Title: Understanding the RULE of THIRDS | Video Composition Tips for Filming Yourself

It's obvious when a shot doesn't look good. But what can you do to fix it? In this video, we're going to talk about framing and composition when filming yourself. Let's get started. There are many different types of shots you can use when filming videos. However, for this video, I'm going to focus on the top 3 shots you need to know when filming yourself.
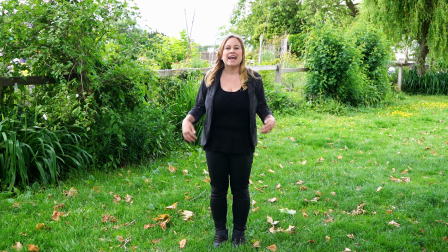[0:24]
A wide shot includes your entire body and is great when you want the viewer to be aware of your location. Like my garden. You can also use this shot if you want to demonstrate something. A head and shoulders shot is just that, a shot of your head and your shoulders.
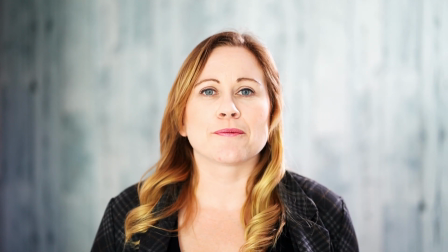[0:39]
This shot is great when you're talking directly to camera because it draws attention directly to your face. How tight do you want your head and shoulders shot? Well, that depends if you talk with your hands or not.
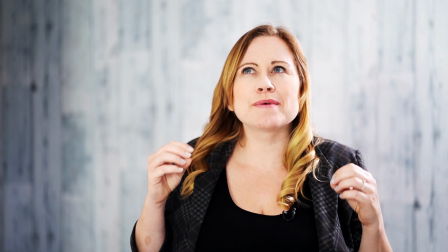[0:50]
If you talk with your hands, you want your shot a little bit wider so that you can include your hands. However, if you're not a hand talker, then you want to cut the shot just slightly above your armpits.
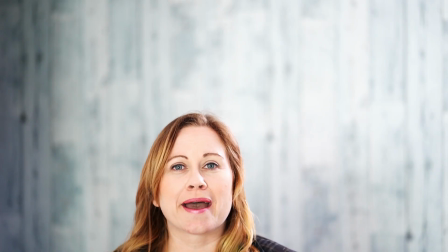[1:00]
The thing you want to avoid is cutting your neck too high because you'll end up looking like a floating head.
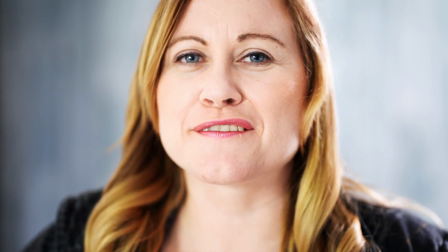[1:05]
A close-up shot is great for when you want to show something specific.
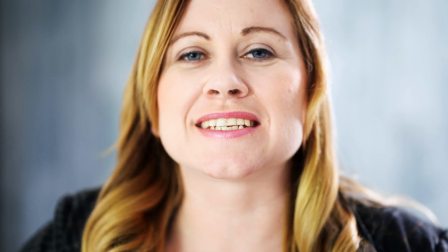[1:09]
Maybe you're talking about your shoes, or you can use the shot to tell a story and cover up an edit by shooting your hands.
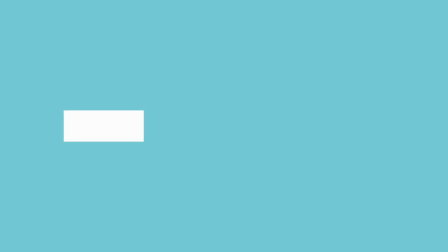[1:15]
You want to have a combination of shots so you can easily put them together. Is the height of your camera at eye level? That means it's level. Or is it slightly tilted up or down?
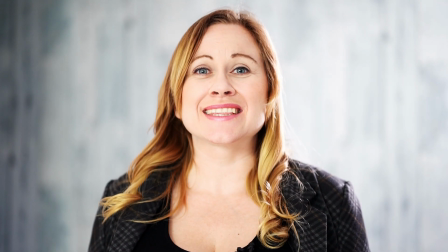[1:28]
If you film from below and have the camera slightly tilted up, you're going to look more powerful.
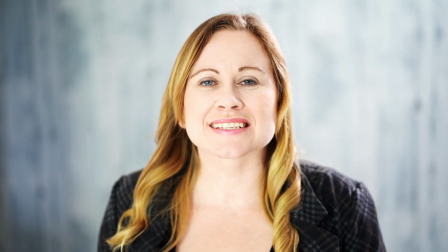[1:33]
If you film from above and have the camera slightly tilted down, you will look thinner and non-threatening.
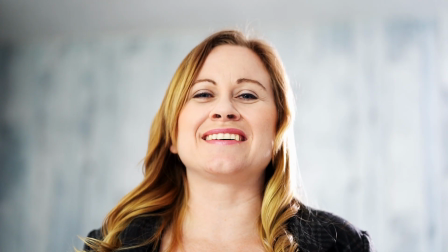[1:38]
The thing you want to avoid is going too extreme with angles. It's best to only slightly tilt it. And better yet, keep it eye level. The next thing you want to consider is your eye line. Are you looking directly to camera or are you looking to the side? By looking directly into the camera, it's as though you're talking to the viewer.
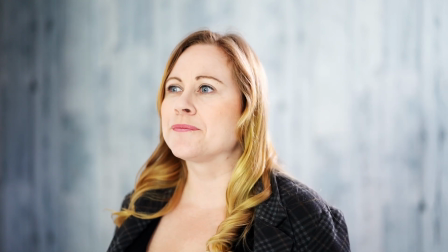[1:58]
So the viewer feels like you're talking directly to them. However, if you're looking to the side, it feels more like a conversation. They are an observer observing the conversation you're having with the interviewer or somebody else that could be in the shot. If you're talking to camera, you want to be in the center of the shot, or just slightly to one side or the other.
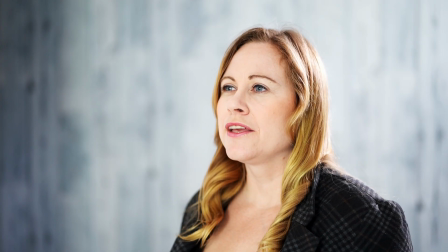[2:20]
However, when your eye line is away from the camera, you want to make sure that you have breathing rooms.
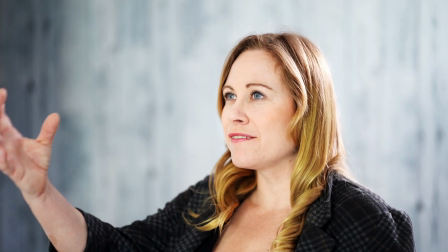[2:26]
That means more room in front of your mouth than behind your head. So, a good way to think about this or achieve this is by the rule of thirds. Basically, imagine your shot split into 3 vertical sections.
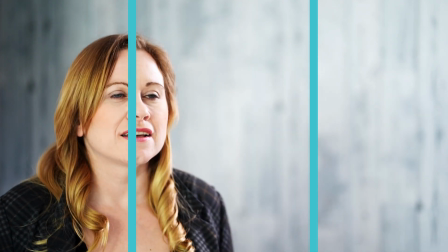[2:40]
You want to stand at one of those intersecting sections. So you're standing on one side or the other.
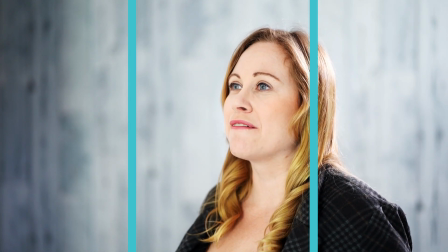[2:48]
You're just making sure that you have enough breathing room ahead of you.
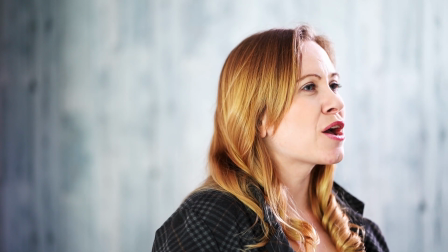[2:52]
The thing you want to avoid is standing with a lot of the empty room behind you.
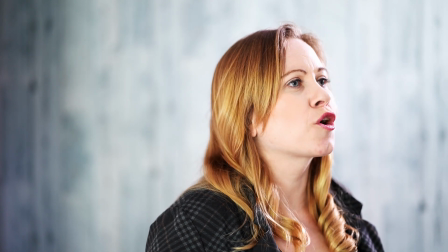[2:58]
By doing this, you're creating more conflict and tension in the shot.
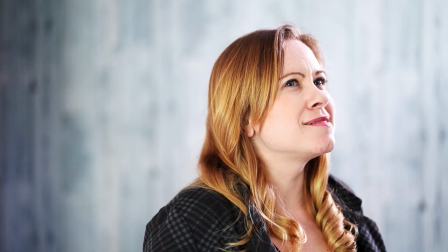[3:02]
This is great for movies, but not the best when you're filming yourself talking to camera. Lastly, we're going to talk about headroom. What's headroom? Headroom is the amount of space between the top of your head and the end of the frame. The amount of headroom depends on how much of your frame you're taking up. If it's a close-up, you're going to have less headroom than if it's a wide shot, then you'll have more. Typically, for a head and shoulders shot, you want 2 fingers above the head. However, it all depends on style, so you can make it a little bit more or a little less.
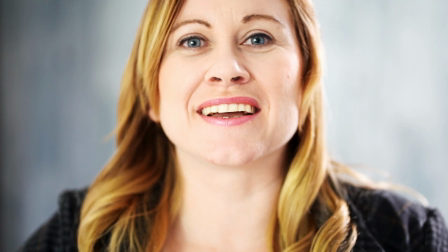[3:35]
The only thing is you want to avoid cutting off the top of your head, unless you're shooting a close-up shot, and putting yourself in the center of the frame with too much headroom.
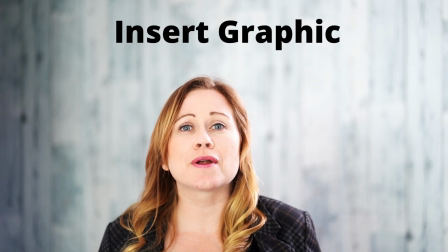[3:44]
The only time you should do this is if you want to fill that room with something, such as a graphic. And there you have it. Now you know how to make your shots look better. So next time you press that record button, keep in mind what kind of shots you're using, how much you're tilting your camera, your eye line, and lastly, headroom. Do you want to make videos but hate talking to camera? I can help.